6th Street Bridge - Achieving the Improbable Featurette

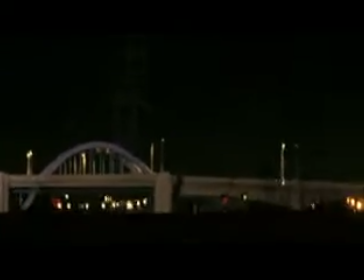[0:00] wide is the 6th Street Bridge? It's got to be 4 lanes across, sidewalks. Plane's small enough. He might be able to set it down if he's got the balls.
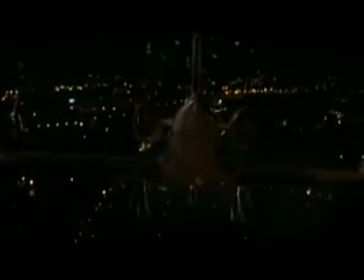[0:08]
Clark wanted to come up with a more dramatic ending, and he asked me to suggest some ideas of where a plane might land if we went with that type of an ending. So I opened up a book called Above Los Angeles and started to think from the air, if I was a pilot flying around and I had to put a plane down or I wanted to put a plane down,
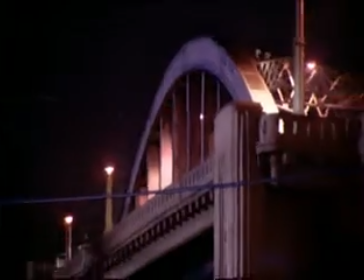[0:23]
where would I do that? And there's a great shot of the 6th Street Bridge in downtown Los Angeles.
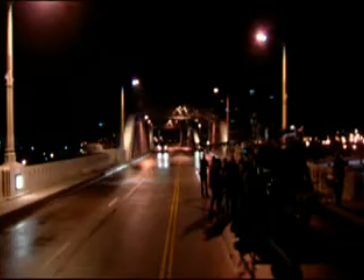[0:27]
And I realized that if you made your approach from the east over the barrio and you came into the 6th Street Bridge, which is about 3,000 feet long,
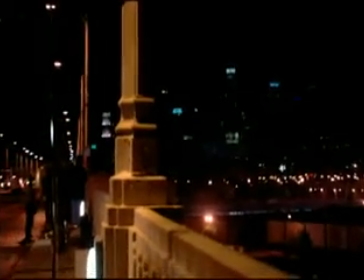[0:32]
that you would end up with all your subsequent scenes with the city of Los Angeles as your backdrop. We never really thought about trying to land on the bridge. We had contemplated doing some approaches, and legally we had the room to do that.
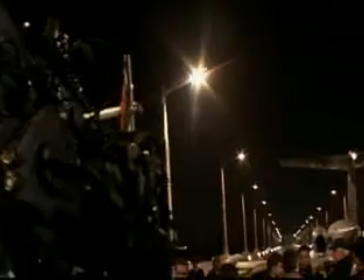[0:46]
But because it would only give us one piece in the puzzle, we elected to go ahead and do it all CG.
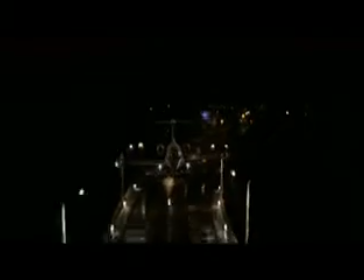[0:54]
Well, in the Lear landing on the bridge sequence, the idea was to land a Lear jet on a very long, but not long enough bridge. Actually, there's really no way you could do that in the real world. The benefit of doing it in CG is you can do multiple takes on it without putting anybody's life in jeopardy. Our effects animator, Clay Dale, came up with an ingenious idea of taking a flight simulation program,
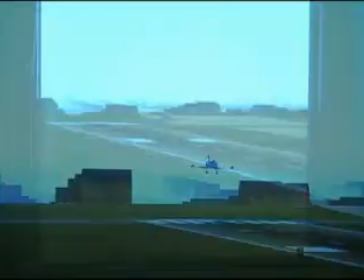[1:18]
flying the plane as if it's virtual world, and then exporting that animation out to our computer animation package.
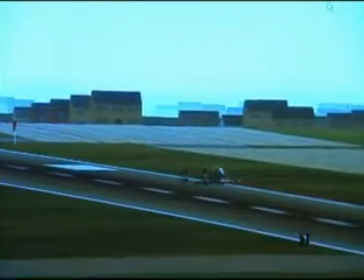[1:24]
What it gave was a very realistic feel to the airplane, and so we had a very organic and very real feeling flight of the airplane. This is a quick breakdown of the elements that we rendered for the Lear landing shot, and the very first thing you'll see is the live plate.
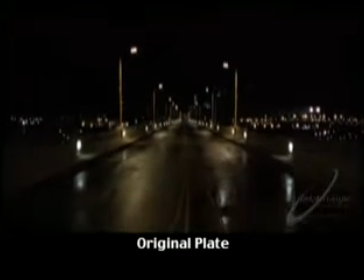[1:41]
This was the original shot. It has a crane in it.
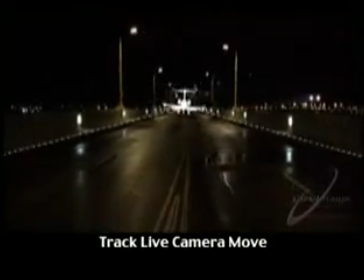[1:44]
And the next step, you'll see it's the live sequence with the wireframe airplane on it and a reference object that represents the bridge.
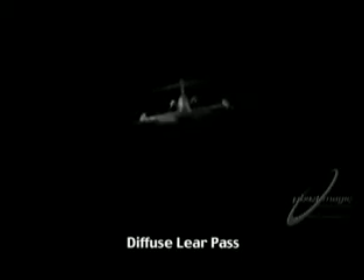[1:51]
This next pass is the diffuse pass of the plane, and that represents the color information and some of the shading information on the plane. Another element we rendered is the light and the reflection pass. Actually, this is two passes blended into one. Another element is the reflection of the Learjet on the bridge itself.
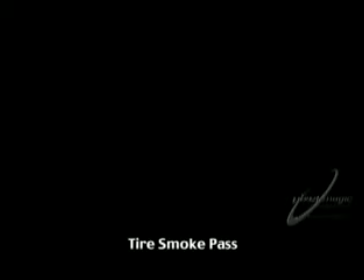[2:10]
This was the volumetric smoke of the wheels hitting the pavement. And this is the final composite.
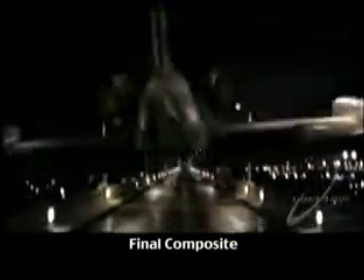[2:15]
You'll see that the camera shake adds a lot of excitement.
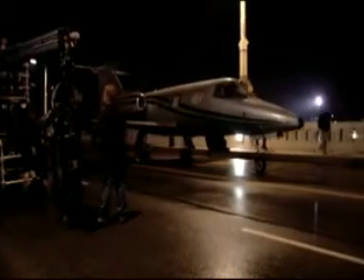[2:18]
From touchdown on, it was shots that were done of the special effects aircraft.
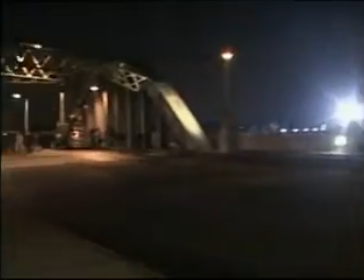[2:25]
The 6th Street Bridge is a main traffic artery. I think we could shut it down at 7:30 at night and we couldn't go beyond 5 a.m.
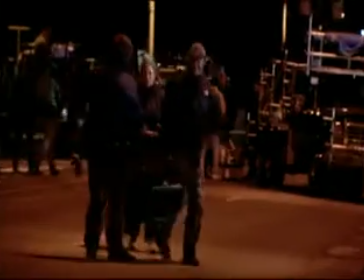[2:32]
It didn't give us a lot of time because that meant that you couldn't really move onto the bridge until 7:30. By the time you moved onto it and got a first shot, it was time for lunch. We shot pretty much in continuity. We had to because of the deterioration of the aircraft, which was on-screen deterioration.
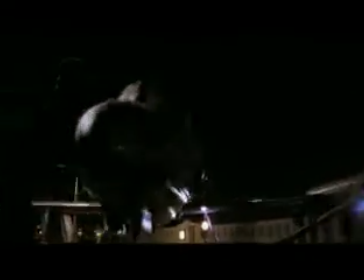[2:49]
I mean, once it crashed and certain pieces came off, it would have been really hard to go back. It was a big sequence, and there's a chase that precedes the crash.
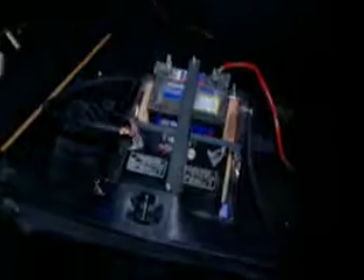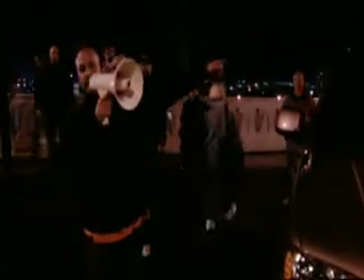[3:05]
There'll be gunfire from the limo coming at us.
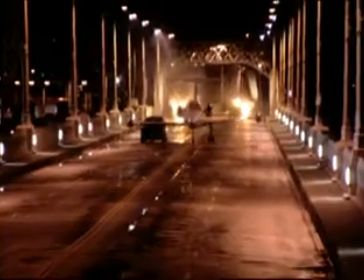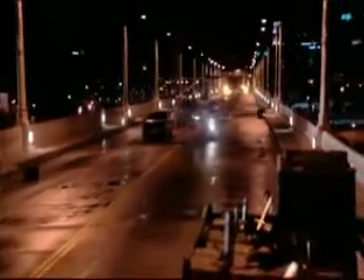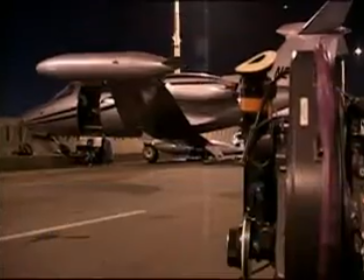[3:19]
Said recipe for disaster complete. After we shot the crash, then we had to keep that alive and looking realistic,
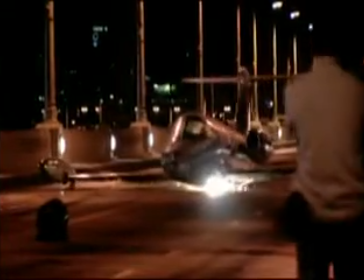[3:26]
and that involved sliding this fuselage with pieces flying off of it and fire
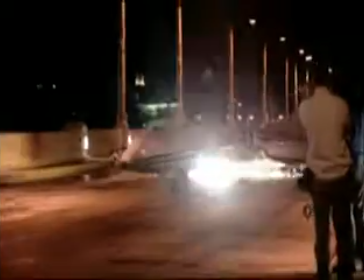[3:31]
coming out of wings and the sparks under the belly and continuing on down the bridge for another
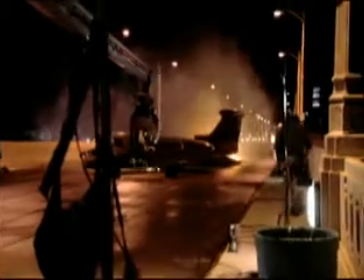[3:37]
several hundred yards. We assumed that at that point the plane's probably in real time going something like 100 miles an hour.
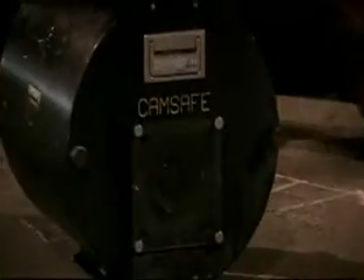[3:44]
At that point, we started to put cameras in crash boxes. This camera is a crash housing.
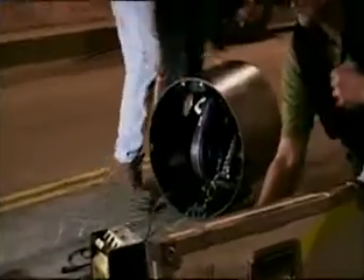[3:50]
It has a wide lens. It's a $500 housing. It's a $200,000 camera.
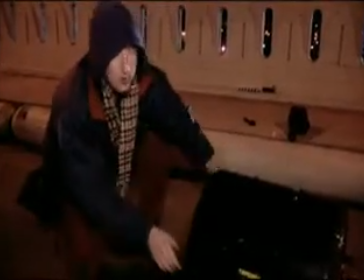[3:55]
That's $500 does a lot for $200,000. That's why they have the crash housings.
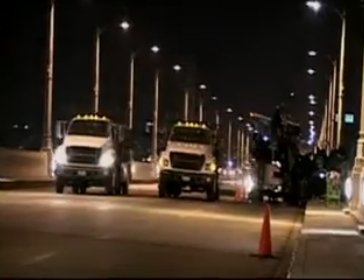[4:01]
Also, the main thing is to protect the film. We drug the airplane with two trucks, side by side.